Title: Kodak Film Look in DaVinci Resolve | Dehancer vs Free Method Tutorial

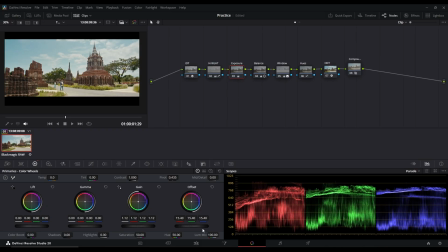501s
The Kodak 2383 made it a little contrasty. That's why we had to adjust our exposure a little bit.
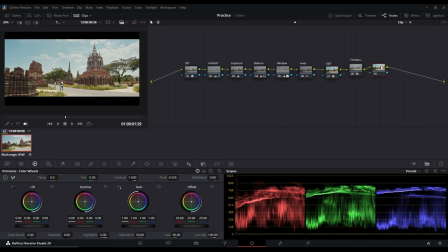517s
Let's create another node after our Kodak 2383, and this is for our effects. Effects can be applied, such as glow, film grain, after our color space transform.
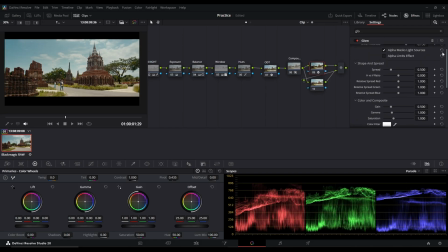535s
Now what I like to do here is change the composite type to soft light and control the intensity by controlling the shine threshold over here.
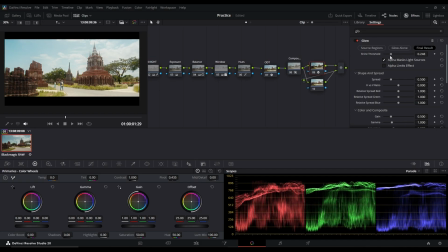544s
By decreasing the value, we are adding more brightness in the scene, and make the spread a little better, decrease the saturation, recover our highlights a little bit,
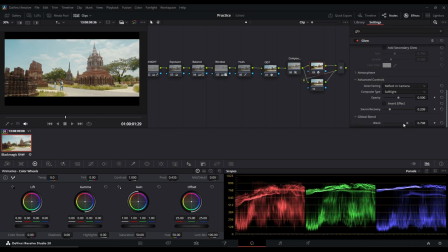563s
and control the overall global blend to control the intensity.
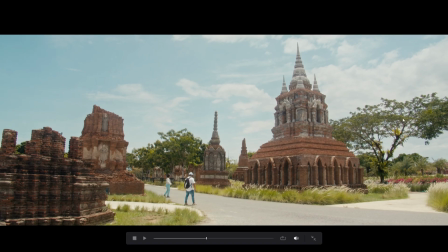568s
I don't want it to look fake. Yeah, this looks about right. Keep it a little natural.
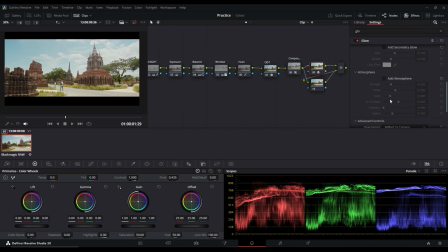575s
We can add some atmosphere in our scene. This is available with the new DaVinci Resolve update, DaVinci Resolve 20.1.1.
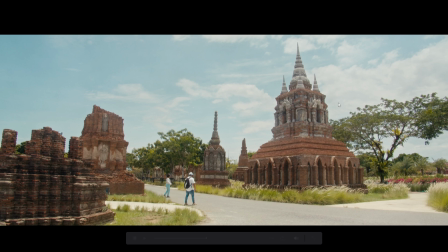586s
That is a version that I'm using. I'm sure this is also available in DaVinci Resolve 20.
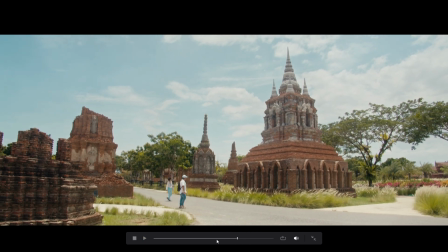591s
Okay, that looks about right. Looks good.
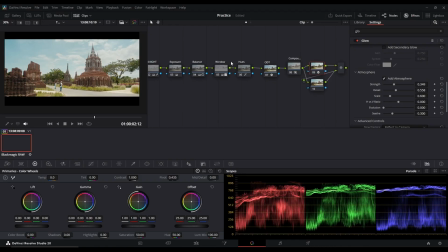594s
It just makes things more creamy and gives a better roll off in our highlights. Okay, so for our next node, I would like to add some film grain.
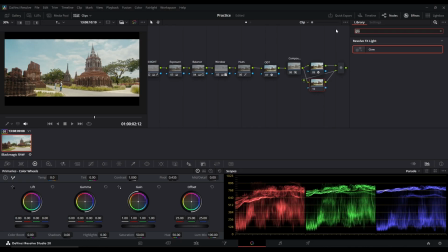For our composite mode, soft light, our preset is going to be 35mm 400T.
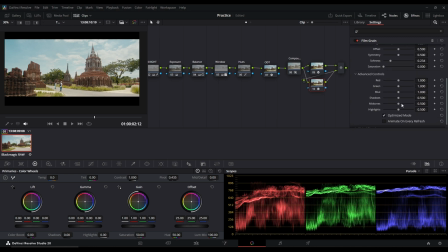624s
I'm going to increase our grain size a little bit, add a lot of it in the highlights and some of it in the midtones.
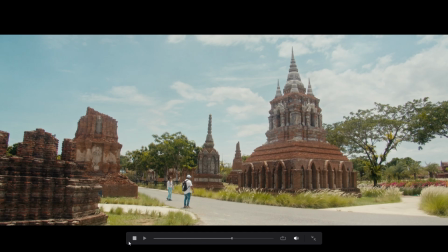632s
I'm not sure whether you can see this after YouTube compression, but it's very subtle.
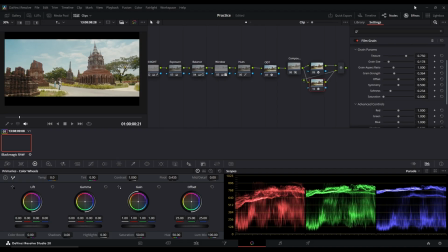638s
It's adding some texture to our scene. It's looking good. Let's rename this grain and glow. Before and after.
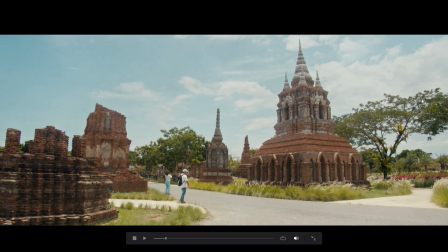659s
I'm going to create another parallel node
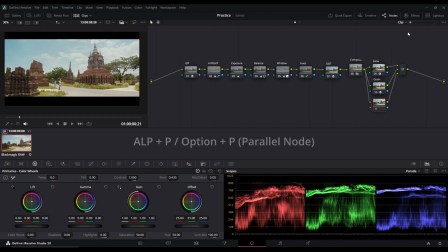663s
and I will add some contrast pop to it because we lost some of our beautiful texture that we have in our buildings. Just a little bit, not too much, to bring back our texture so you can feel it. Take a look.
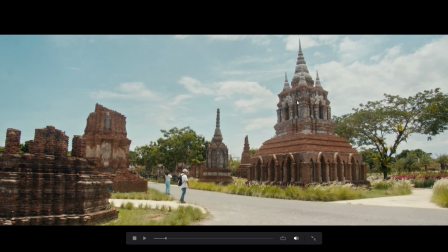684s
Just a little contrast pop to give more texture and weight to our image.
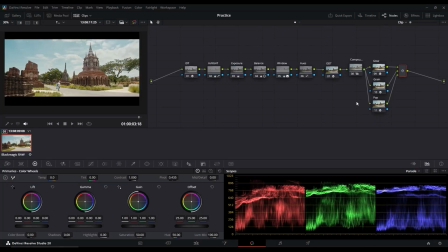698s
Rename this pop, contrast pop. Okay. What else? What else can we do here?
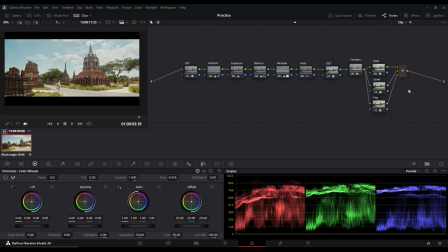712s
So this was our film emulation done using DaVinci Resolve's built-in Kodak 2383 LUT. And now for our next film emulation, we are going to use Dehancer, the plugin that I was talking about earlier.
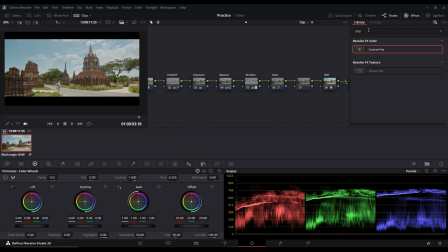732s
For that, I'm going to create a new node prior to our output display transform, drag and drop Dehancer for our effects menu.